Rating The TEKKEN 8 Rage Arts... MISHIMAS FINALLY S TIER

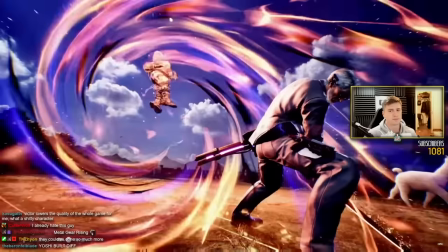2752s
Yoshi's rage art does this, but like 10 times better. So yeah, B.
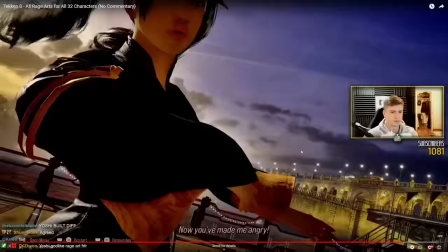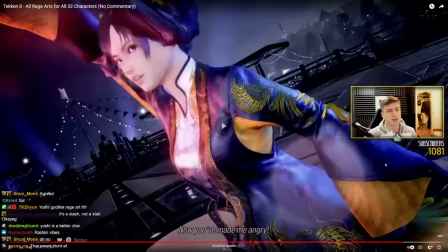2766s
Oh, I forgot about this rage art. All I know is that this is one of the worst ones.
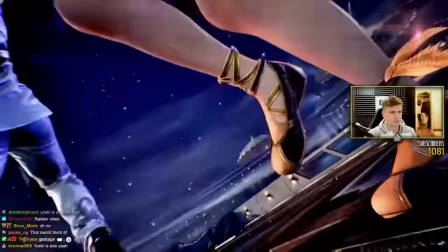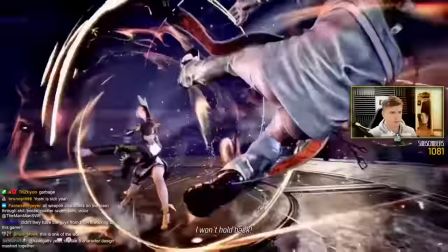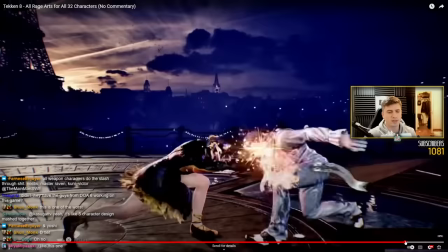2784s
Oh My god, yeah, that's that's all you do with Shaoyou
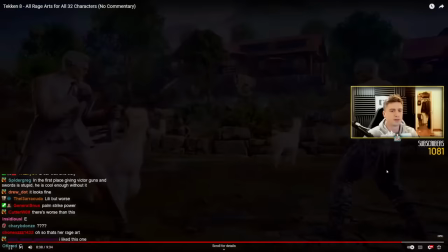2788s
Known for stances being super evasive jumping around and all you do is
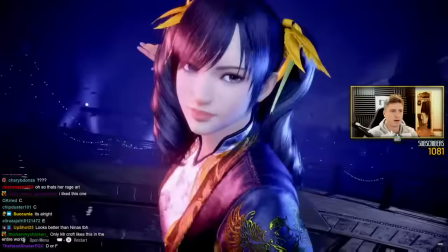2797s
A little hit sequence into a palm strike
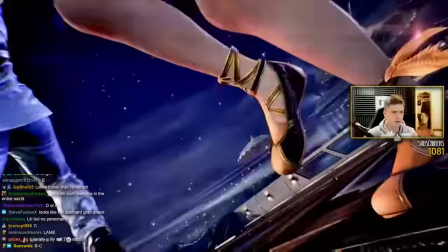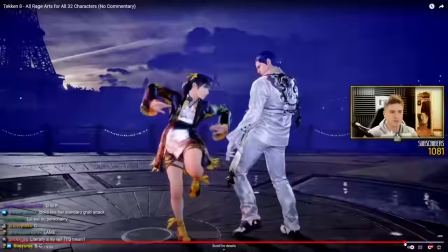2806s
And I mean with the camera here, I also I can't fucking tell what she's doing
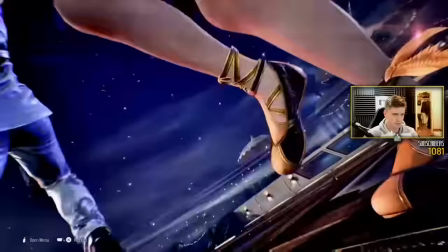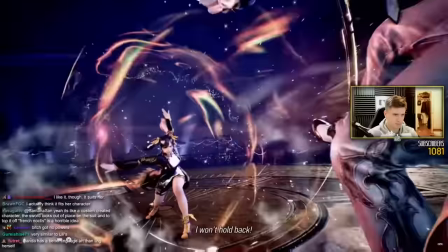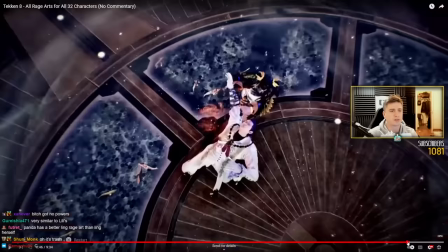2821s
Yeah, I don't know like if I was a Shaoyou main I'd be so disappointed with this.
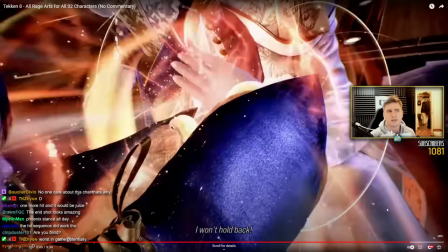2829s
Wait, what is even her rage art in Tekken 7? Oh, she kicks them up into a pawn strike. Oh, she kicks them up and does boom, I think.
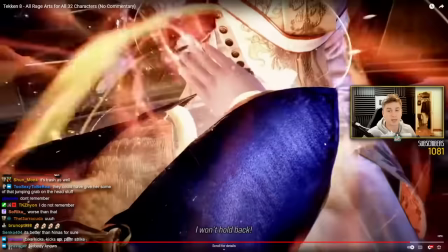2846s
Yeah, even worse, basically. Yeah, no one knows.
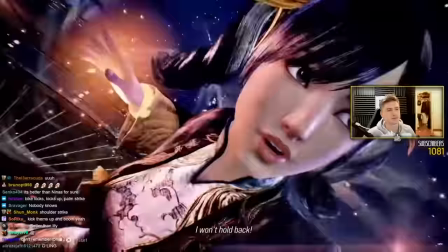2852s
Yeah, but this is D, this is D.
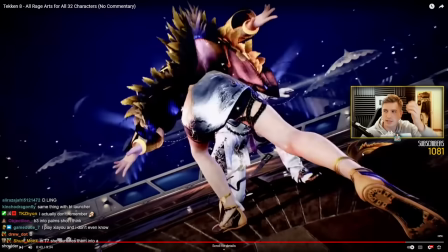2859s
You know how Jin's rage art is not D, it's C. It's saved by that little sequence Where the camera pans out and he gets a wing and he goes like this, right?
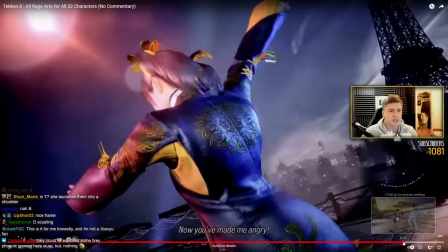2870s
It gives it something. Where's that moment in this rage art?
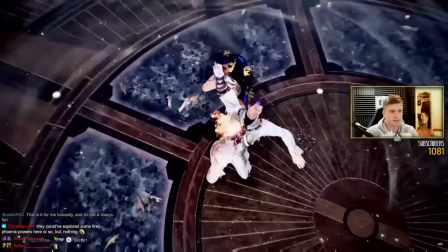2879s
This, this has no moment. It's just bop bop bop bop
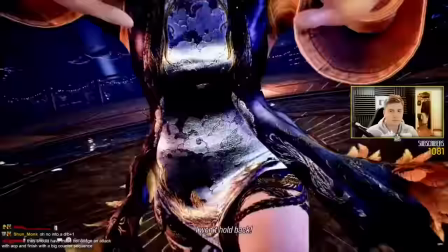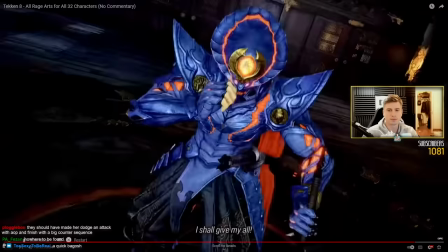2891s
Ah Lord Yoshi.
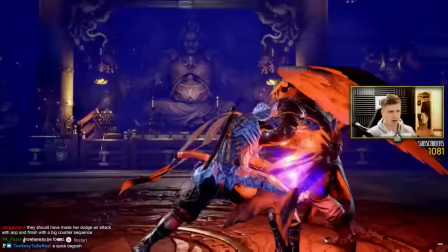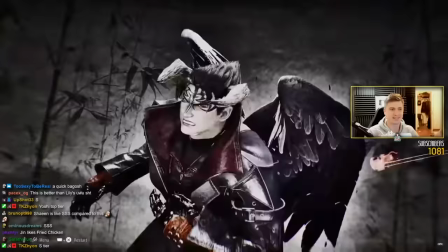2899s
I love how he turns off the light. You see that? Or the light.
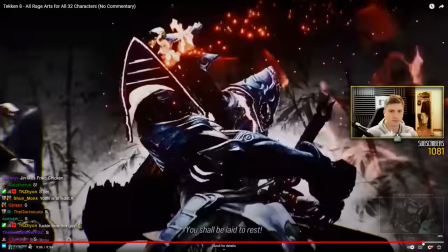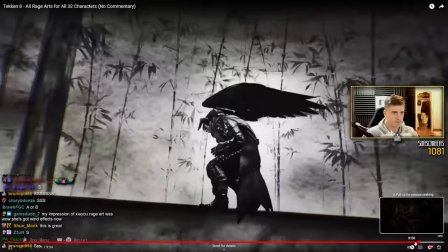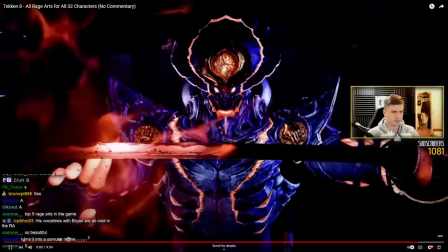2917s
I love that sequence.
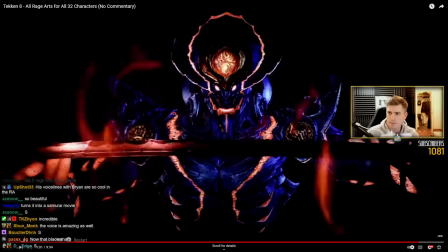2923s
Turns off the light and now you see, I mean it's so highlighted. the um god what what you call it Själv Lysander in Swedish
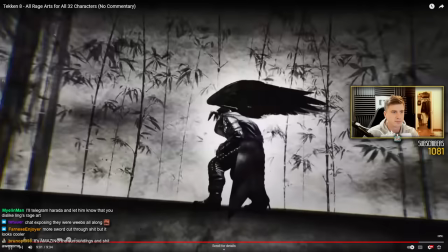2934s
uh the glowing elements of his outfit really stand out here and
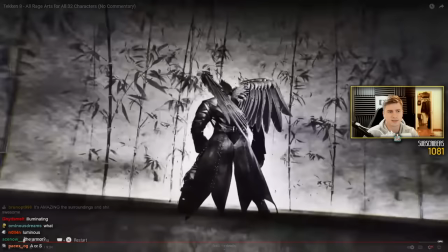2940s
then I love this it's almost like a homage to uh I know classic cinema
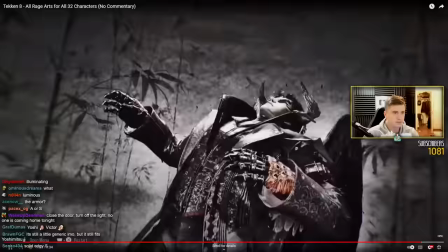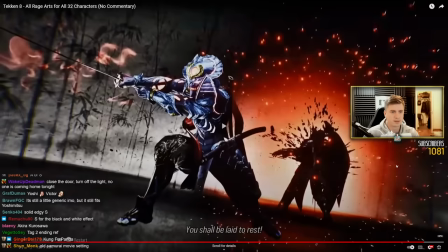2952s
shows up 360 stab and how cool
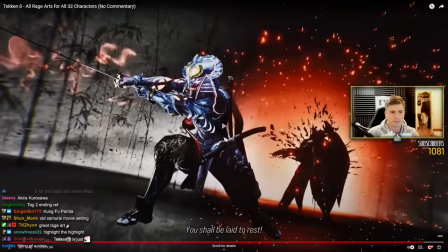2957s
is this this effect here the lighting again
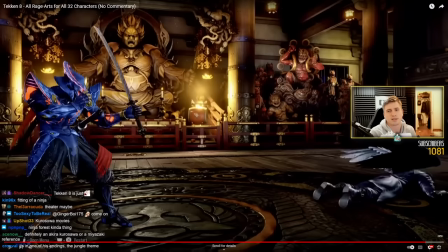2965s
like compare that to victor's rage art and it's it's a bit laughable in my opinion
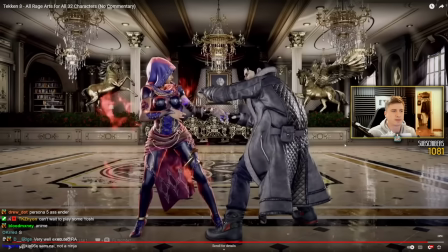2973s
uh that's either an a or an s i think i'm gonna put it in s